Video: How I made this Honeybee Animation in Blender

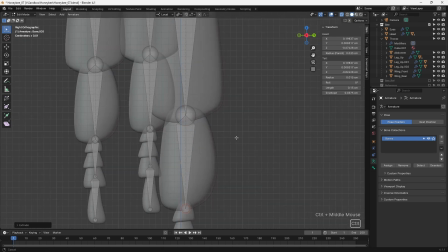Since I already knew how I wanted to animate the honeybee, I decided to use an FK setup for the legs, rather than adding the complexity of inverse kinematics.
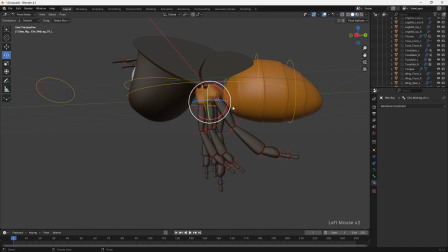If I were creating a rig to be used by multiple animators or in a range of different scenarios, IK would have been essential, but in this case I opted to keep the rigging fast and simple. Since the bee is flying, having a master control which pivots in the center of the bee's thorax was essential.
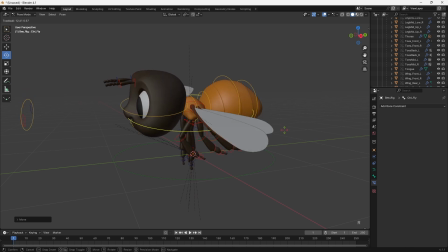This allows the main flight motion to be easily controlled and feel believable. Something that I did spend a bit longer setting up was a system of constraints to enable me to isolate the rotation of the head, abdomen and legs to either follow the thorax or the main flight control.
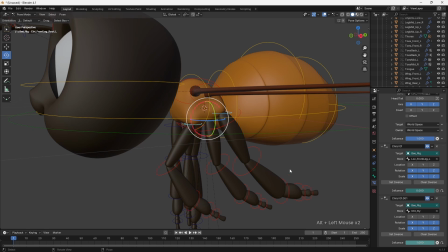This really helps to create more fluid and natural motion, since by setting the rotation of these parts to only be affected by the flight control,
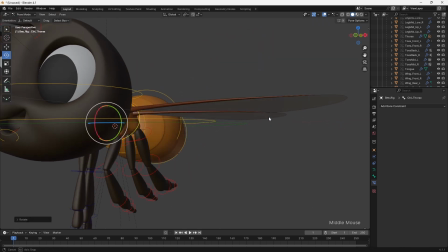I can animate the rotation of the thorax without then having to counter-animate the other body parts back into place.
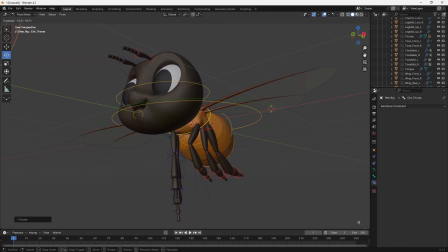Again, with a rig to be used by other animators, I would add custom properties to make this space switching easy to access.
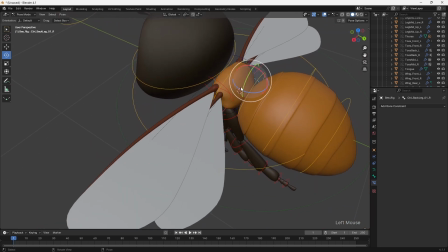But for my own purposes, I could simply toggle this using the constraints in the property panel.
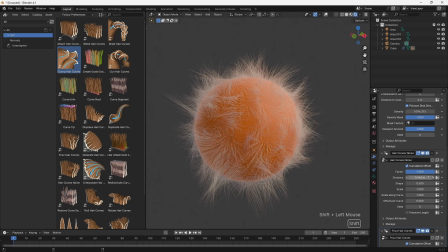For the hair of the bee, I experimented with both hair particles and the newer geometry nodes based system. Whilst the hair particles have the advantage of offering simulation. The geometry nodes use a number of presets which help to achieve a good look more rapidly.
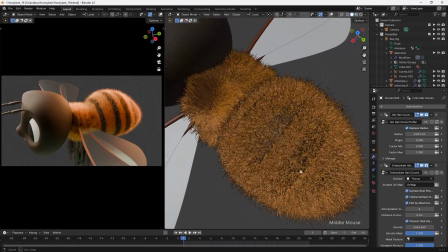In the end I opted to use geometry nodes for this character, since I was after a short fuzzy look and felt that I could get away without using simulation.
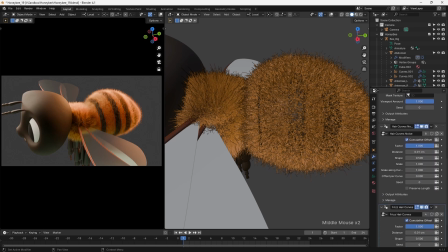It still took a little trial and error to get the exact look that I was after, but overall I'm happy with the final result.
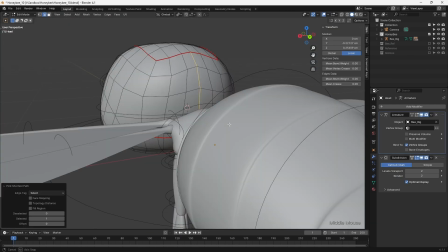Once the rig was complete, I defined seams on the various parts of the body and unwrapped the UVs.
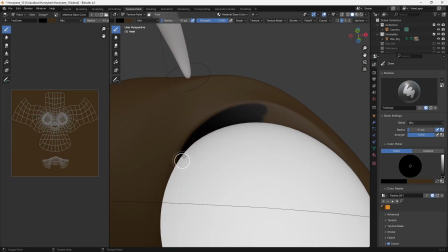Since most of the final look of the character was achieved with the shaders,
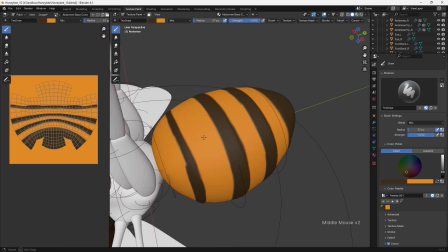the texture painting for this character was very simple, and I just really painted the eyelashes, the interior of the mouth,
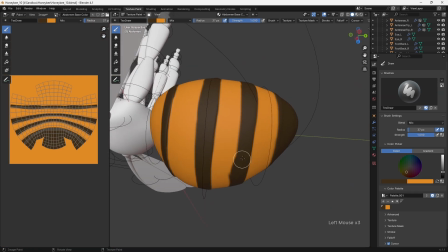and then added stripes to the abdomen.
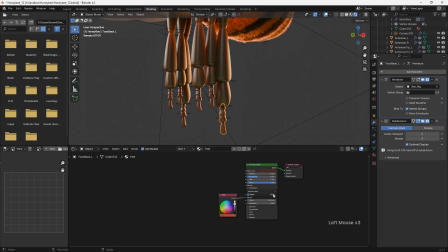Sub-surface scattering is something which I used extensively to simulate the way in which light can often be seen passing through a bee's exoskeleton. Obviously a certain amount of artistic license was required here, and I simply dialed in the settings to get a look that I was happy with.
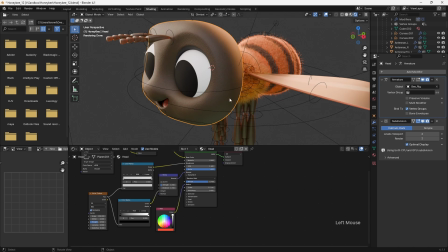I then also made use of procedural noise to break up the reflections and add some subtle bump to the head and legs, which I feel helps create a softer look.
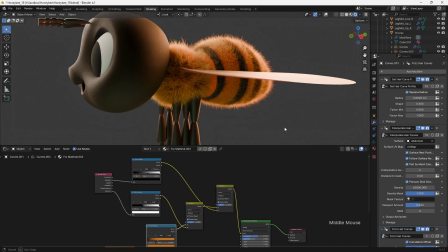The hair was the most complex element to shade well, and a certain amount of trial and error was required here.
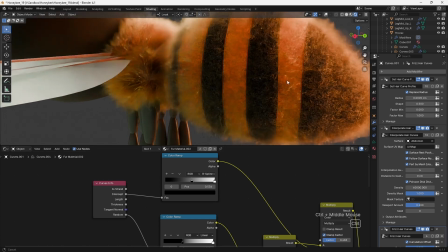Using the intercept parameter from the Curves info node, I was able to add a gradient along the length of each hair strand.
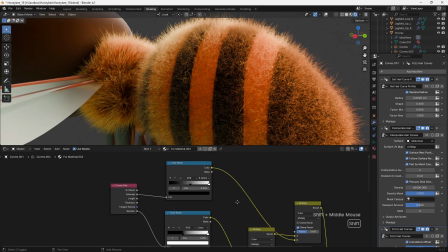This was multiplied on top of another gradient, which added a degree of randomness to each hair strand, again courtesy of the Curves Info node. Finally, these two gradients were multiplied over a modified version of the base abdomen texture.
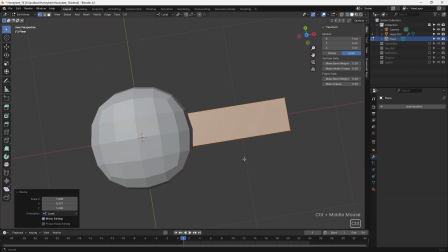The daisy was both simple and fun to model, and made extensive use of the Array modifier.
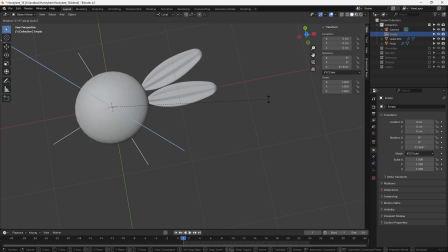This allowed me to model a single petal, and then use an empty object in the Array modifier's object offset to rotate the additional petals by a fixed amount.
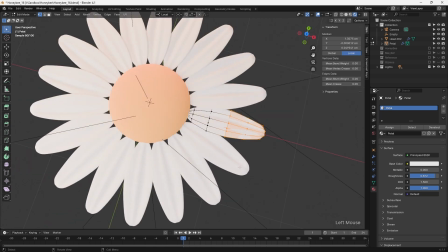Since all of the resulting petals were still linked to the original, I could continue to modify the petal and see the changes propagate around the rest of the flower.
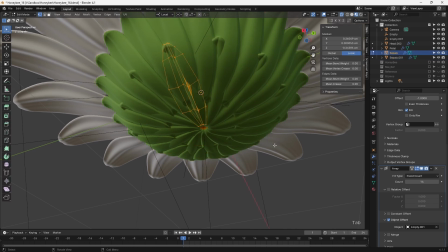The same technique was used for the underside of the flower head, making use of the original petal again as a starting point.
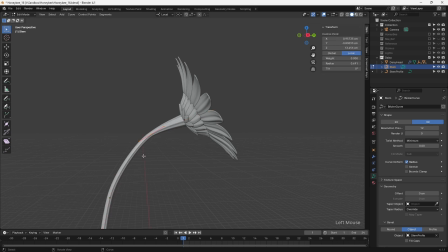For the stalk I made use of curves, with one curve defining the stalk itself and a second curve being used as a bevel object. Modelling in this way is not only fast, but it also keeps the stalk easily editable. The shaders for the daisy again made use of procedural noise to add surface detail,
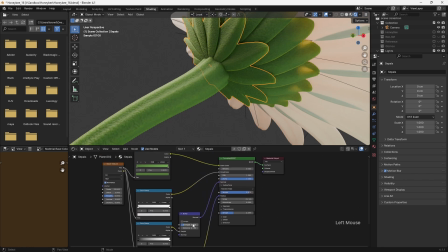alongside subsurface scattering and some transmission the petals also made use of transmission to allow the
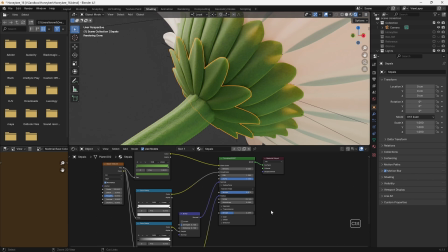light to pass through them convincingly whilst I was shading these elements it was important to make use of lighting which would be similar
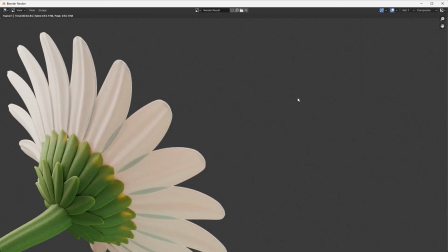to the final look to ensure that the transmission and subsurface settings could be dialed in correctly with the daisy complete I set my camera position
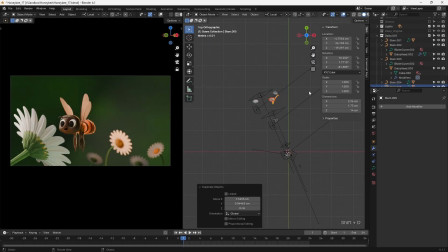and started to lay out the rest of the shot I duplicated additional daisies to use in the background and then sculpted their petals to introduce some randomness.
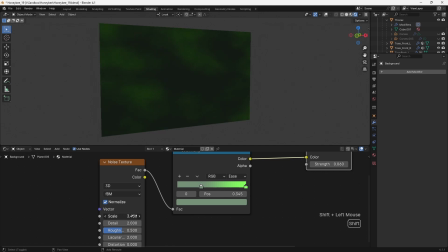The background is simply a plane, with a noise texture fed through a colour ramp into an emission shader.
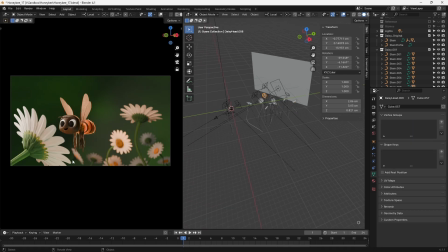Obviously, when laying out the scene, I decided to vary the composition slightly from the original illustration.
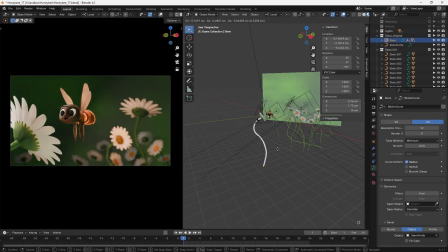I chose to face the large daisy in the foreground away from the camera, since this would allow the bead to approach it while still looking towards the camera.
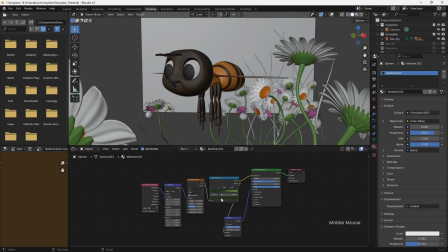I also placed the flowers in the background in a way which would maximise the sense of depth within the shot.
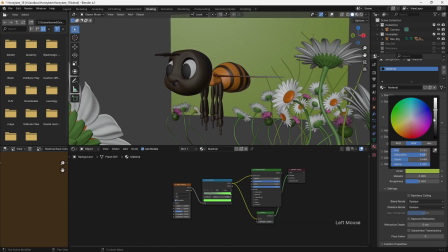Once I was happy with the general composition of the scene using the daisies, I added some additional flowers and grass blades to add some variety and pops of color.
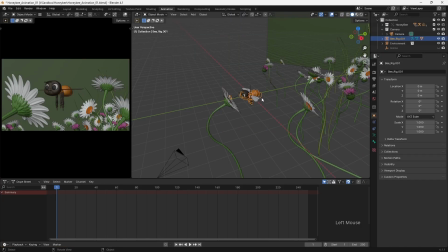Before starting the animation, I first linked my honeybee rig into the scene file with the environment. I always make use of linked rigs as it gives me maximum flexibility to return to the original model or rig and have any changes propagate through all of my animation files.
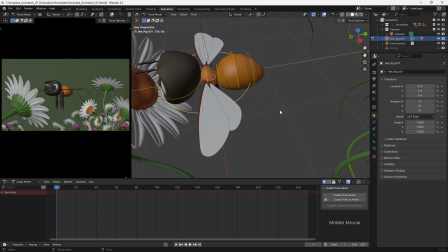For maximum speed when animating,
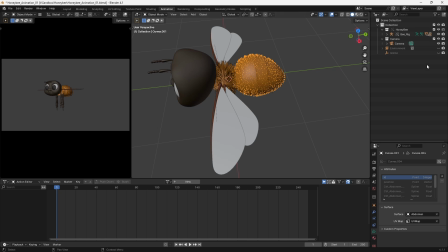I keep my viewport set to solid mode and I disabled all of the hair curves in the viewports since these had a significant impact on playback performance.
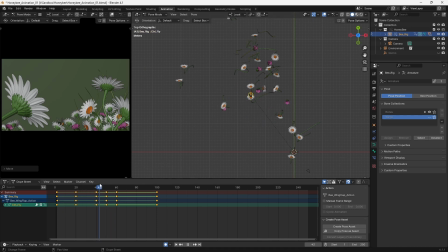For the animation, my first priority was to define the main path taken by the honeybee along with some rough timing. I wasn't worried about poses at this stage and simply worked with the main flight control. I tried to ensure that the bee was rising and falling along a flight path which was both interesting but also believably motivated.
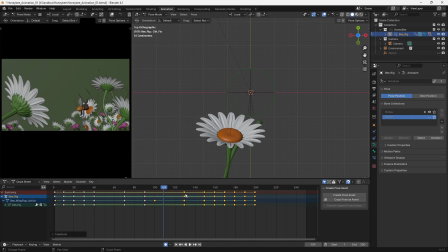I was also careful to vary the timing of the bee as it moved from flower to flower. This helps the animation to look less robotic, as well as creating a nice feeling of contrast between the slower and faster movements. Again, this still had to feel motivated, but I was able to pause and build anticipation and energy for the faster moves, which showed the bee's excitement.
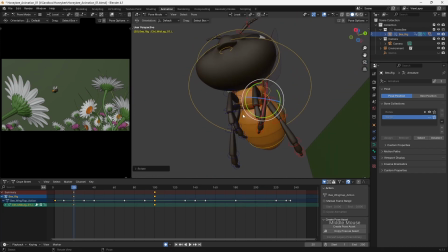I was now able to move into posing the character, and this is one of the areas where reference helped to show how a bee holds its legs when in flight.
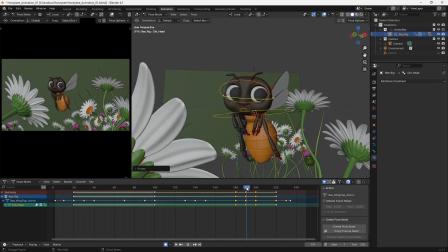Obviously, I then used a heavy dose of exaggeration and caricature when it came to the other poses, but having elements which are pulled from reality helps add to the overall believability.
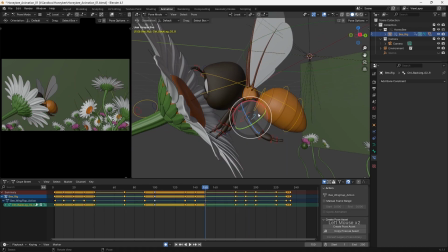When it came to posing the bee landing in the daisy close to the camera,
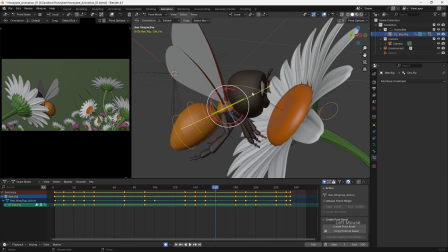this is where I would typically rely upon IK legs to keep the feet in place, but since the legs were not visible to camera,
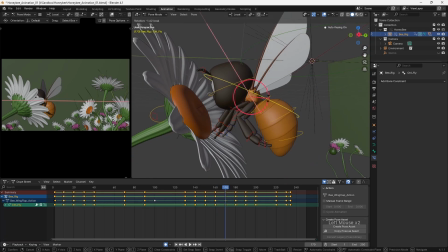I could simply pose them in a way which looked convincing, and provided that the movement of the body was also believable, no one would know the difference.
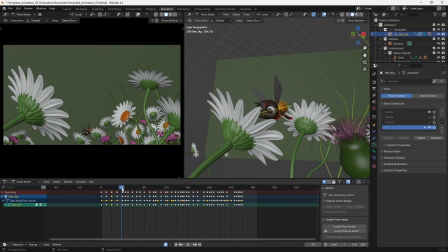Something which added to the overall believability of the shot was adding a subtle movement to the vegetation,
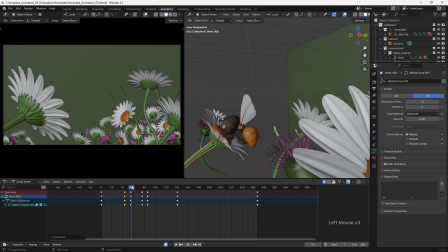and then also having the flowers which were closest to the bee react as if blown about by its wings.
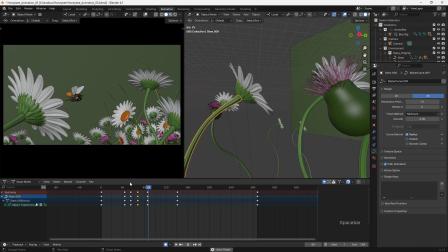This is once again an exaggeration of what happens in reality, but it makes the elements of the scene feel connected, and, if kept subtle, doesn't distract the viewer's eye from the main action. When animating, I try to avoid getting bogged down in the graph editor.
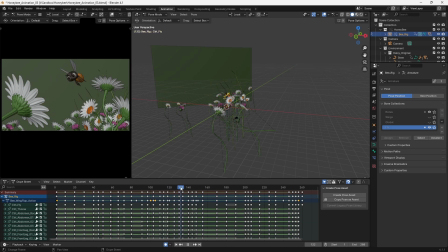Typically, I'll use constant tangents to keep everything stepped and simply flip between the poses I've created myself for as long as possible.
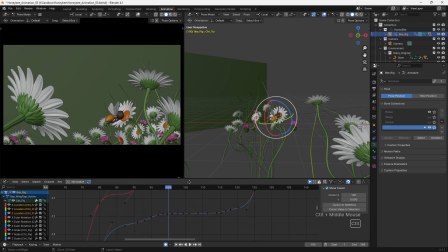There comes a time though when F-curves need to be set to Bezier to refine the in-betweens.
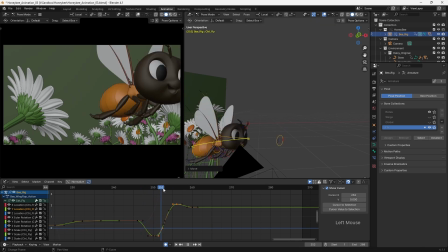Even here, where possible, I'll add additional keyframes to better define an arc or improve the spacing, rather than relying upon the curves to do this for me.
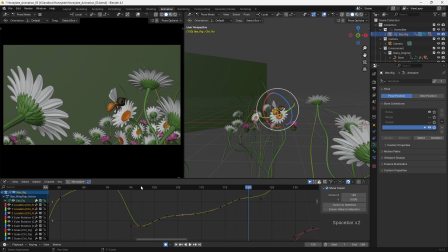I try to limit curve editing to smoothing out certain elements and polishing the final result.
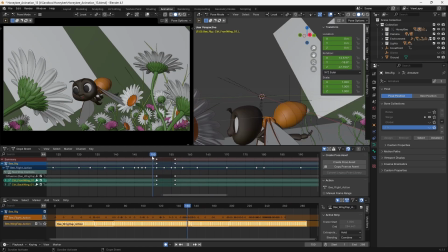For the flapping wings I created a simple cycle, which I added to the non-linear animation editor. I then animated the influence of the NLA strip in order to turn the flapping on and off when required. This enabled me to take the keyframes which controlled the wings, which obviously needed to be keyed on every frame, and isolate that from the rest of the animation.
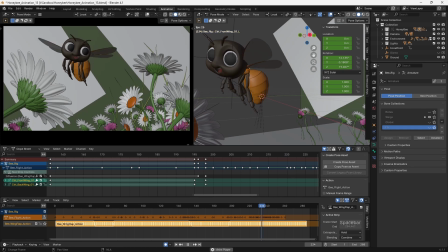This was really done just to simplify the process of adjusting the body animation separately to that of the wings.
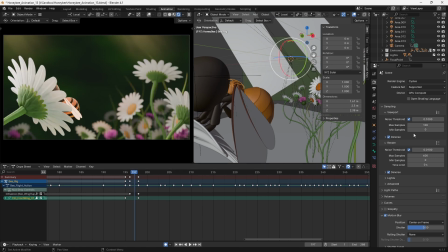The blurred effect for the flapping wings was achieved by enabling motion blur in the render settings and experimenting with the speed and range of motion of the wings until I achieved a result that I was happy with.